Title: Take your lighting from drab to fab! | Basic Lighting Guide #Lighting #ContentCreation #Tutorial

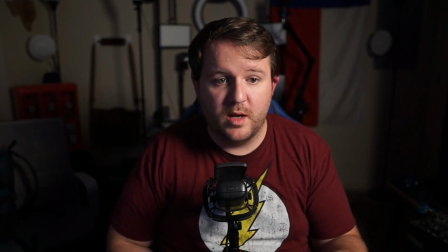4:09 Now, let's say you want to, you don't want these harsh shadows here.
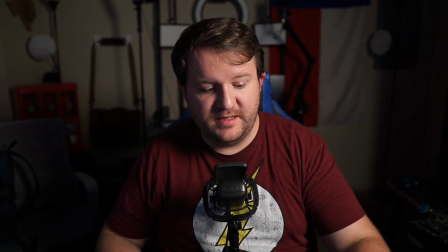4:15 Then you're going to introduce what's called a fill light. Now we're going to turn off the key light and turn on the fill light.
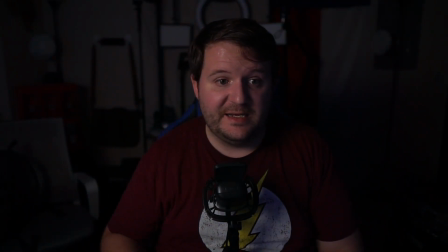4:20 Now you'll notice right off the bat, fill light, lot dimmer than the key light. And the reason being is because you don't want to kill the shadows. You just kind of want to bring them up a little bit.
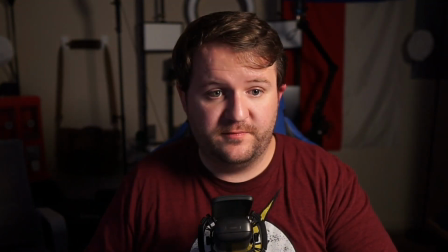4:32 So we'll turn on the key light and you'll notice the shadows are a lot less. So no fill light, fill light, no fill light, fill light, right?
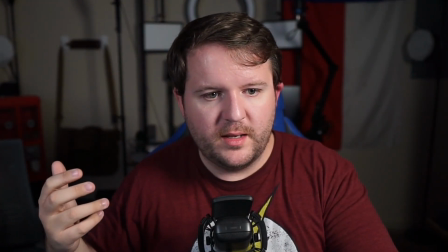4:40 Shadows are not all the way gone, right? If I turn down this light a little bit, you can still see them pretty well.
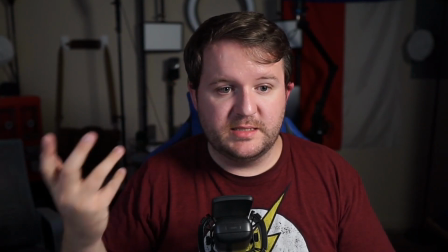4:45 Right here, kind of along the line. This nose shadow is greatly reduced now, but you can still see that triangle of light over here.
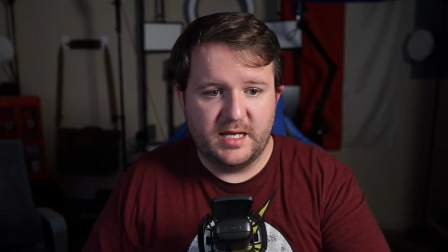4:54 Maybe it's a little more disconnected. But all in all, it's pretty good. I mean, I can't really complain.
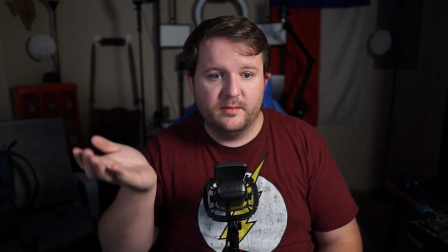5:00 But this helps to kind of elevate the mood a bit.
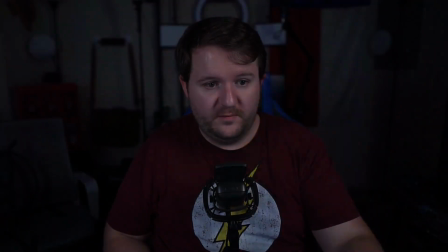5:04 Now you'll notice, again, the light very dim compared to the key light.
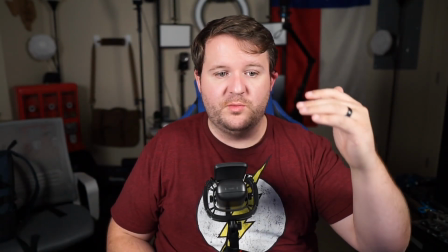5:09 That's because if we bring the fill light up to where the key light is, you'll see all of a sudden I am a ghost.
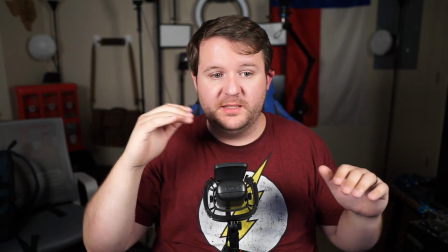5:17 I have flat light. All of the light triangle here completely gone. I'm just kind of left with these little shadows right here because I'm fat.
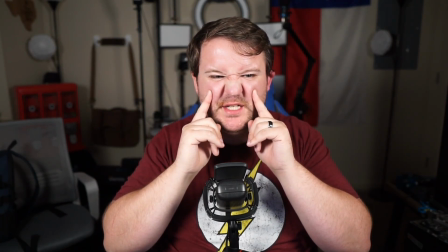5:25 So my cheeks are kind of coming together like that. It's not really super flattering.
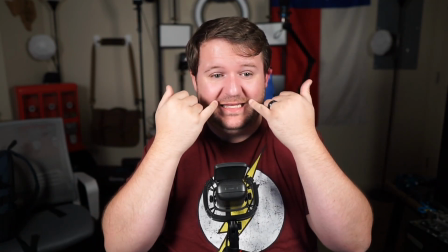5:30 And just, I hate these. So we turn this down.
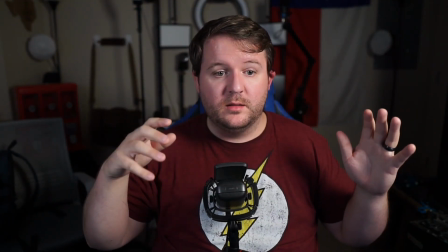5:35 I still have them a little bit, but they're complemented more by this light.
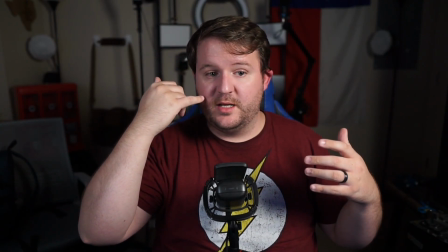5:41 This shadows comes out more, so it kind of helps to hide that, and it's not that big a deal.
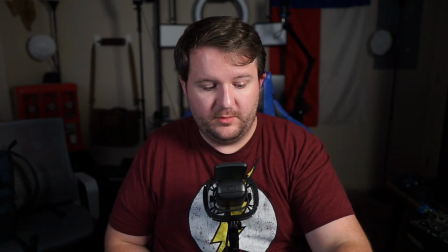5:46 Now, after that, okay, we'll turn off all the lights again. We have our key light, we have our fill light.
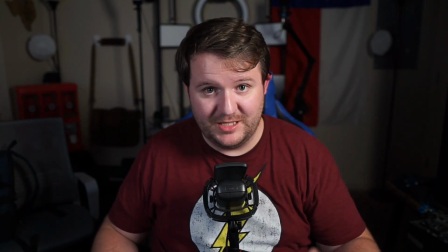5:53 Maybe now you want to introduce something called an edge light or a hair light. Which is this.
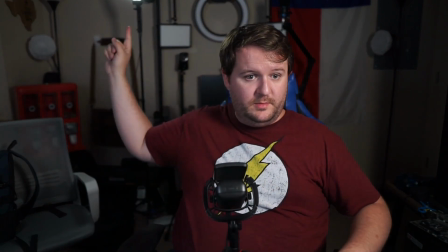6:00 Now, hair light's right here. Okay, you can kind of see the little bottom tip of it.
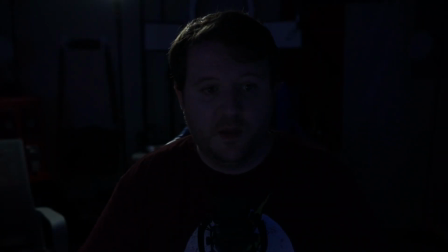6:05 But what this light does, we'll turn off all these other lights, you'll see that now I have this light on my hair.
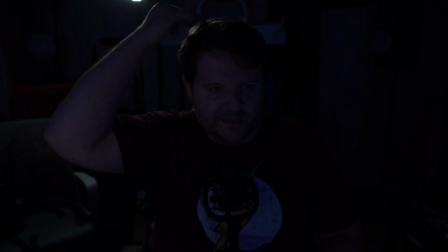6:12 Okay, hence why it's sometimes called a hair light. It's called an edge light because it's on the edge of my silhouette, right? What this does is it helps to introduce a little bit of separation from the background. So maybe I want to turn it up a little bit.
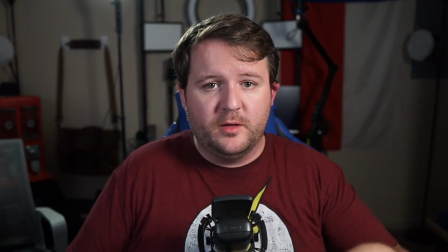6:27 There we go, get a little bit more separation. This is very popular with kind of like tech YouTubers I've noticed do this a lot.
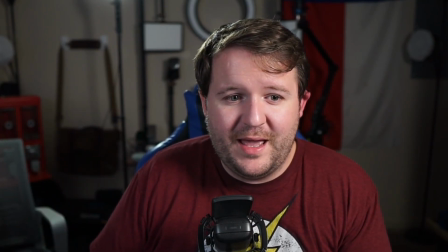6:38 This is very much a stylistic choice. If you have kind of a busier background, you might consider using this.
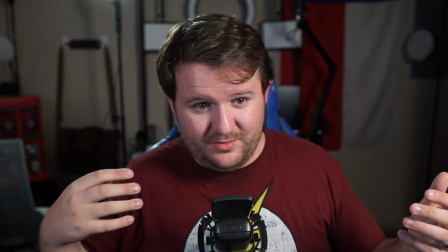6:44 I have a pretty busy background, but I also don't like hair lights. I feel like it distracts from the face.
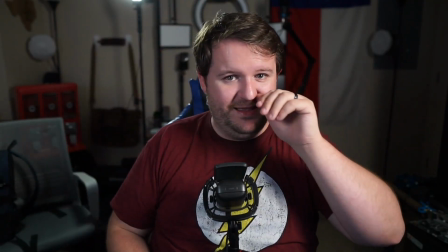6:51 Every time I see a hair light, all I'm doing is looking at this part of a person's head. So I don't really like them, but it might be a look that you're looking for.
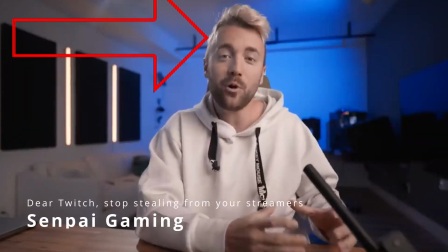6:59 I know like Harris Heller religiously uses a hair light, right?
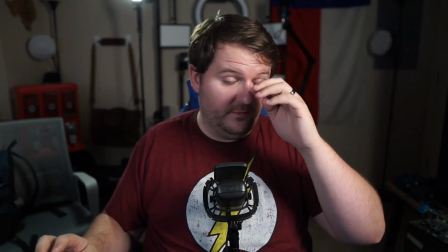7:04 He rarely ever records without one. So if you're a Harris Heller fan and you like his style, hair lights, that's how he does it.
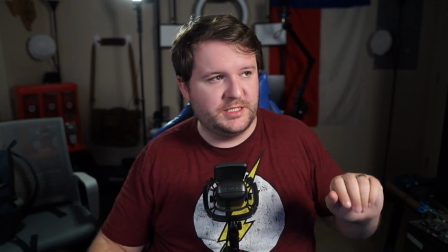7:12 Now the key to this, just like with your key light and your fill light, 45 degree angle back, 30 degrees up.
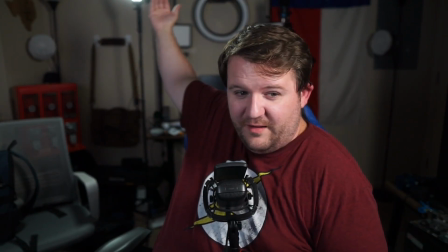7:20 Maybe this one's a little bit higher. Maybe this one's maybe another 45. 45 back, 45 up, pointed down at your person, right?
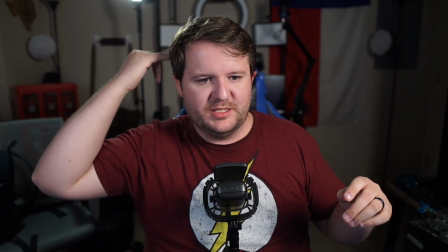7:29 To get this nice edge light, hair light, light on the chair, right?
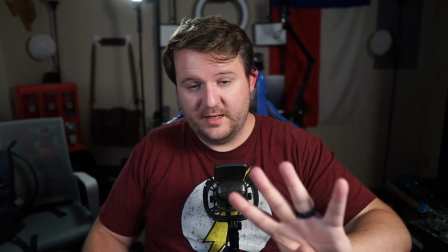7:34 Separation from the background. Now, the fourth kind of lighting and the final kind of lighting that I really want to go over is what's called practical lighting.
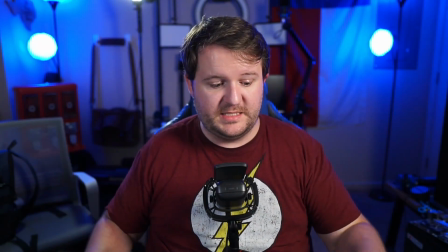7:42 Now, practical lighting would be like these RGB lights here or this ring light up here, right?
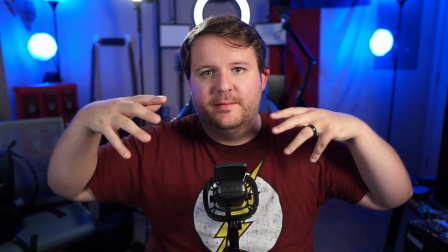7:48 Just they're lights in the background that bring interest to the frame, right?
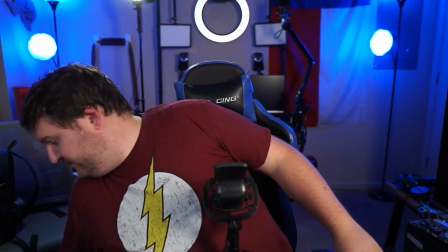7:54 And these could be any sort of lights. I have, for example, these lights right here that I can use.
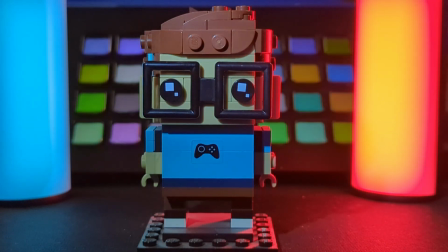8:01 If I really wanted to, I could turn these on, you know, and put these, put them somewhere. They're magnetic.